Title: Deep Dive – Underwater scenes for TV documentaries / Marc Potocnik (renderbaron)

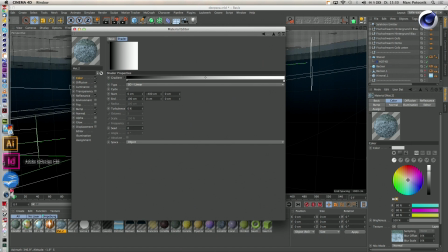Let's have a look how this is looking in the end.
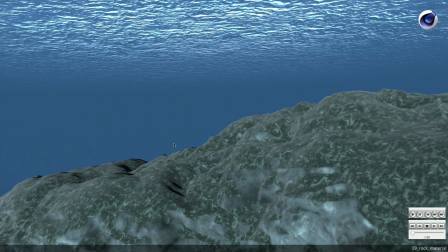So here we have the very simple looking material for the rock. For the moment, it's nothing spectacular at all, but you see the effects I described to you. Here you have the Fresnel effect masked to the upper areas of the rock.
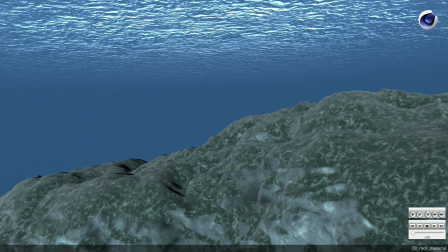And here you have the mossy greenish thing masked to the more or less horizontal areas.
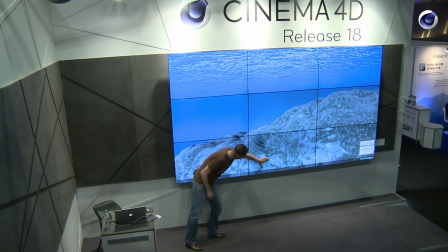Where it gets too steep, maybe here or here, the mossy effect is masked out by the fall-off.
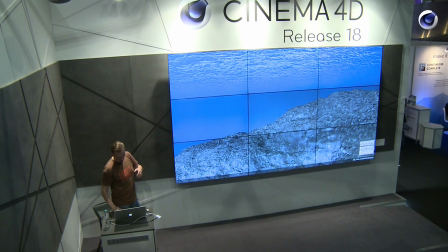So this is for the color channel. Of course, we need some normals. There are also noises applied in here.
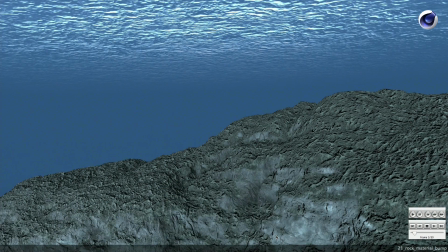And we need some more bump or normal information to enhance the effect. So for now, for the moment, this is the basis for the rock material.
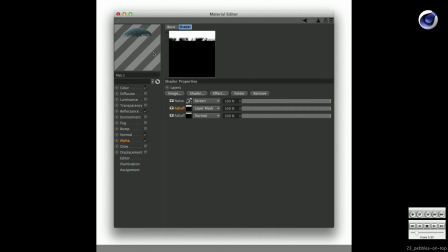And we will add some more things to that rock, making it a bit more credible or natural. It's almost the same material, but it is masked with a fall-off to the more or less horizontal areas.
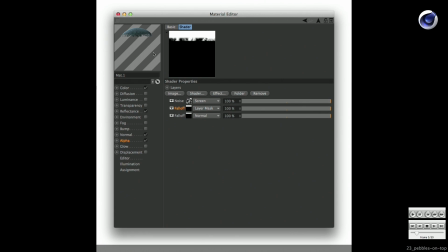And it contains, in the Luminance channel, a bitmap texture of pebbles, of small stones.
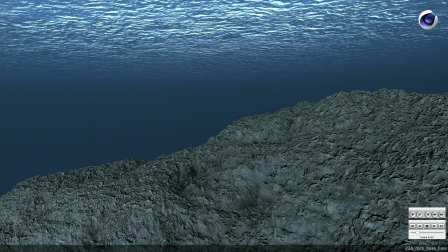And when you apply this to the base rock we see here, it looks like that. You see that? All those pebbles masked to the more or less horizontal areas by the fall-off shader. And this is just looking as if
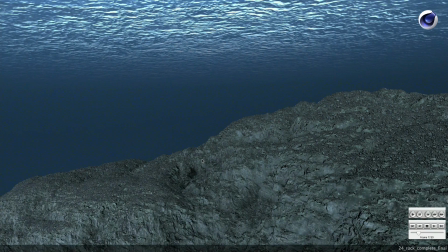pebbles have been dropped to the rock since ages and nobody cleaned that stuff up.
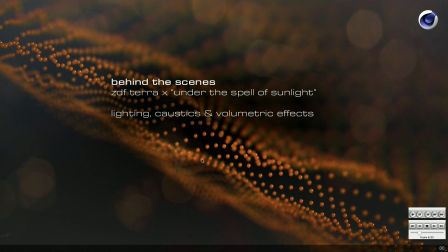So let's have a word on lighting, caustics, and of course volumetric effects.
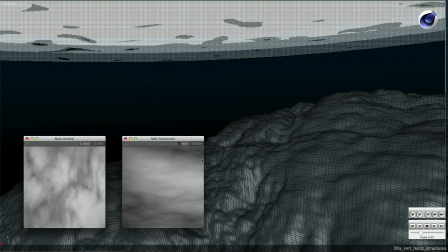Here we have our final rock structure. And right at the moment it's nice, but it's not too spectacular.
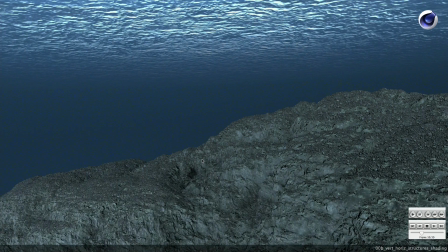And only with the final material it gets a bit more in the direction we need it.
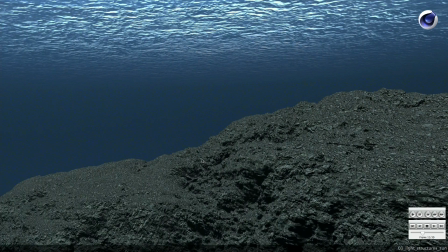So the final word is spoken with the light. The light is finally sculpting things,
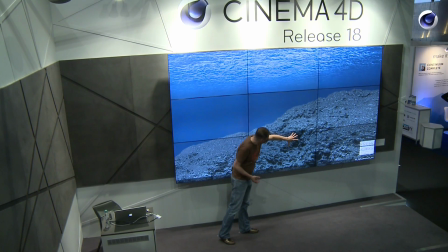making them more credible, more haptical, more tactical.
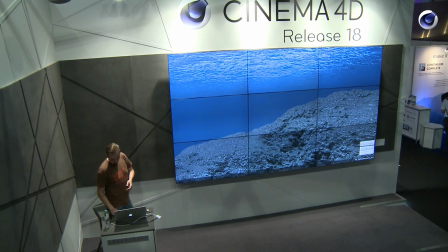So the light is the final ingredient here. It's a sunlight, an infinite light with area shadows coming directly from above.
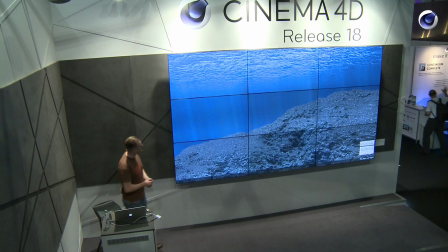And here we have the light rays I talked to you a few moments ago. And now it comes. Here is the magic.
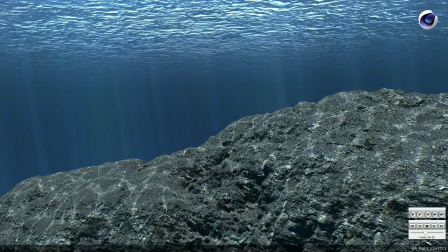We have now caustics appearing here on the rock. And what we have now is something that's more than each part. So we have those moving waves.
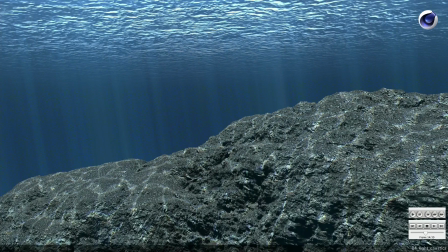We have the refraction coming from the sky. We have the volumetric light rays, and we have the caustics. And all this together is appearing as certain aspects of one and the same phenomenon.
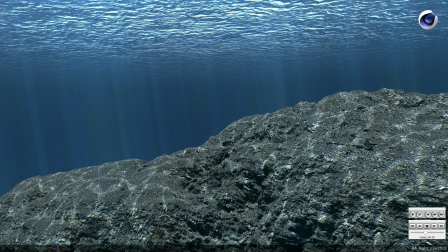So this is quite important. And the caustics on the ground are not real caustics. Of course, you can calculate caustics in Cinema 4D, but it's taking a bit of time and render mount.
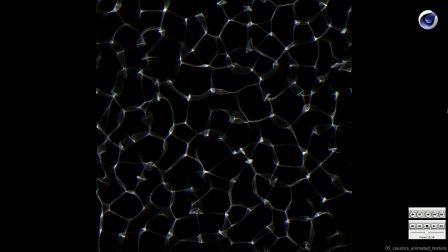So I just prepared caustics, a moving caustics texture in a caustics generator. It's freeware for Windows computers. And I shifted the channels in After Effects a bit.
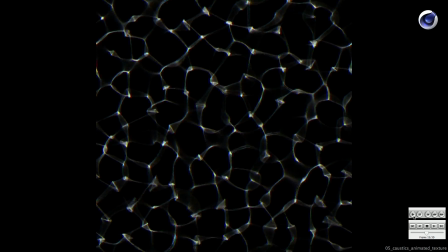So you get this chromatic aberration-like style.
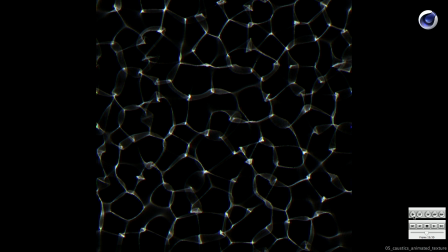And this is applied as a texture in the transparency channel
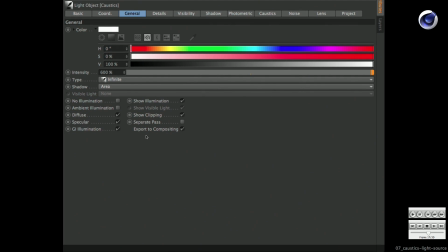of a dedicated light source, an infinite light, with flat projection.
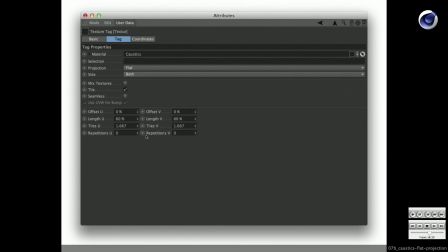So it's a real cheap trick, but the result is quite okay, I think.
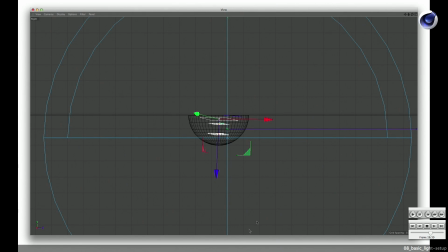This is another time a look at the overall light setup.